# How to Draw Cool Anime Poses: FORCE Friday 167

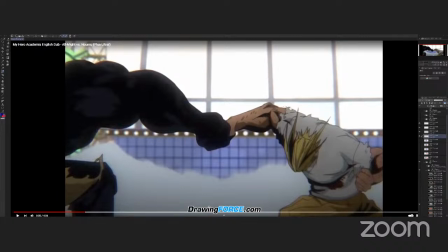(12:08)
You really need to bend the body and draw those arcs of force in there. for maximum action. So I have, I saved a lot of shots. Some of them, I already like drew some possible improvements for the pose.
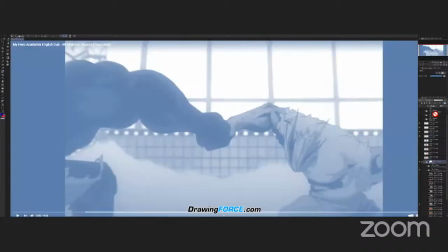(12:26)
So let's jump right into it. Let me change the color so we can see my drawovers. So first of all, in this one, pretty good overall, you know, especially the Nomu's arm here.
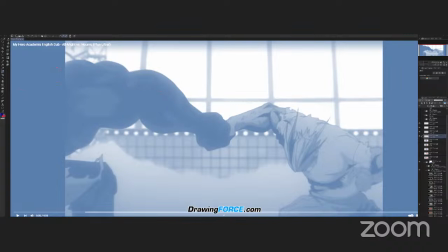(12:40)
We can see that even if his body is off screen, there is like a clear arc of force going into that punch. You know, in a few streams back, we talked about seeing and drawing these arrows of energy. So definitely go and watch that if you missed it. But this one is pretty good.
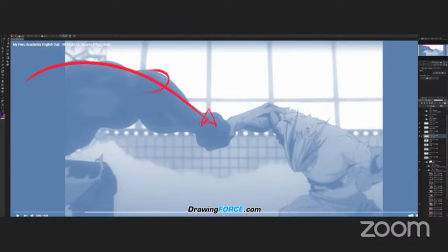(12:59)
And if you look at All Might over here, it's heading in the right direction. They could have bent his body more, in my opinion, especially in this arm. You know, this is very straight. So we have dramatic angles, but the straight lines won't give you that sense of force.
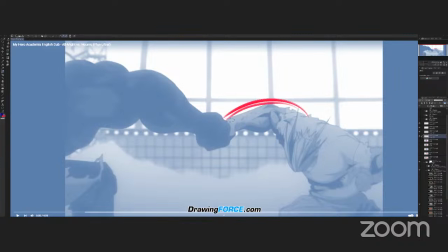(13:18)
In order to get that, you really need an arc. If I even draw this, notice how much difference that feels already. So let's say that this arm is more like that. You have this arc of energy.
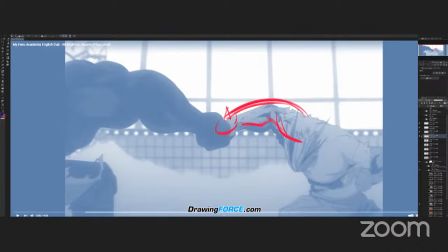(13:33)
It's like slamming like this fast arrow into the gnomus arm. You know, so this has a lot more power and tension in it than the straight lines. And it's because there is an applied force on that arc, you know, so it creates a sense of tension.
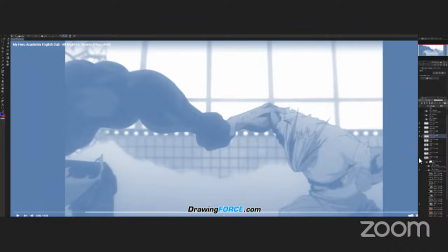(13:53)
So I did this quick draw over. Let's zoom out so we can see this better.
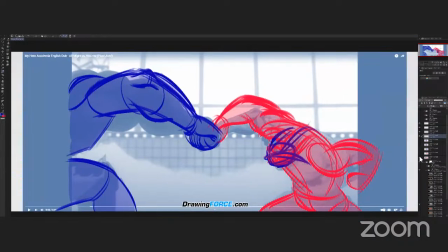(14:01)
so the main thing that i did is to um push those arcs you know to create more forceful arcs in in the posing and um in doing that i think that there is a lot more tension
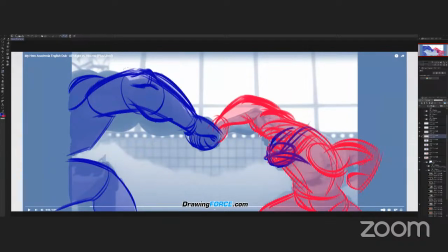(14:17)
like even on the gnomus arm i i push the arc now so now there is more applied force on the apex of that arc so there's more force and energy flowing through that arm you know and then you can really feel uh the
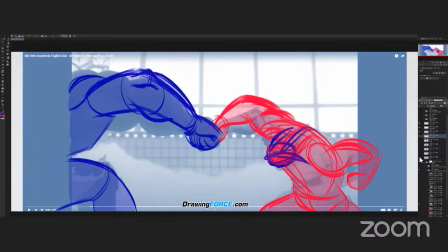(14:33)
impact now so that's one thing i did the angles like i said were pretty good already so i barely changed anything you know like by increasing uh or pushing the arcs of course the angles shaded slightly but it's pretty close to
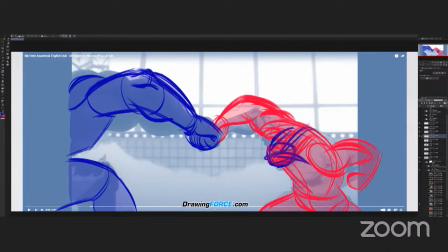(14:50)
what was there already so this was close just stronger arcs and i also changed this arm uh like the
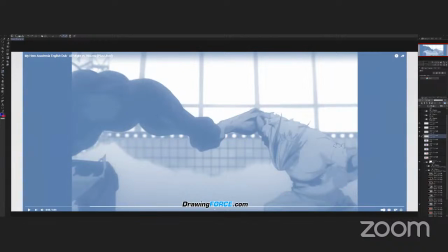(15:01)
silhouettes didn't read very well you know if you read this in silhouettes you would just see like this this big blob you know and given it's not the most important part in the shots i get it but i think
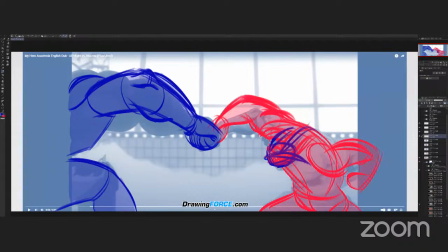(15:14)
the clearer the better you know so you can definitely move that arm around so we have clear negative shape. Now, we have very clear puzzle piece in here, which makes the post reads more clearly at first glance.
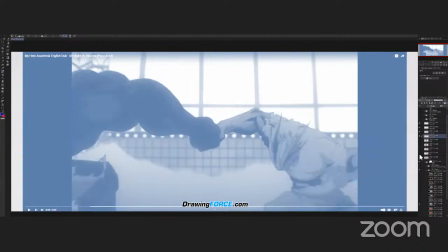(15:31)
So that's number one. And of course, if you have questions, comments, feel free to write those in the chat.
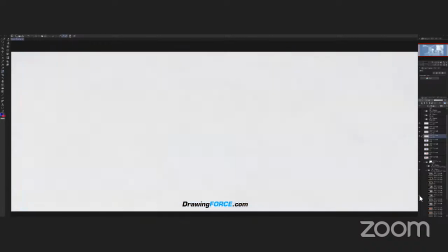(15:39)
Let's see. Let's go to this one.
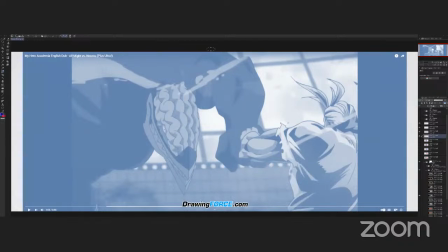(15:42)
So here again, pretty good overall. you can see again in the gnomus arm there is this arc you know this this feels uh very powerful you have this like strong arc which is then rhythmically connecting into the fist down here
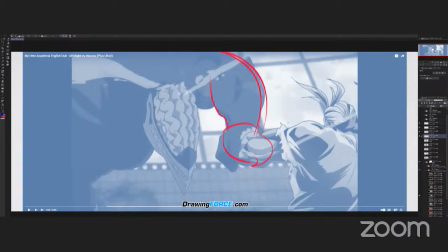(16:01)
good four shape you know notice the uh straight to curve design on the shape you know his elbow is sticking out so there's a lot of power traveling through his body through that arm to here. And when you look at All Might, I would say it's almost there.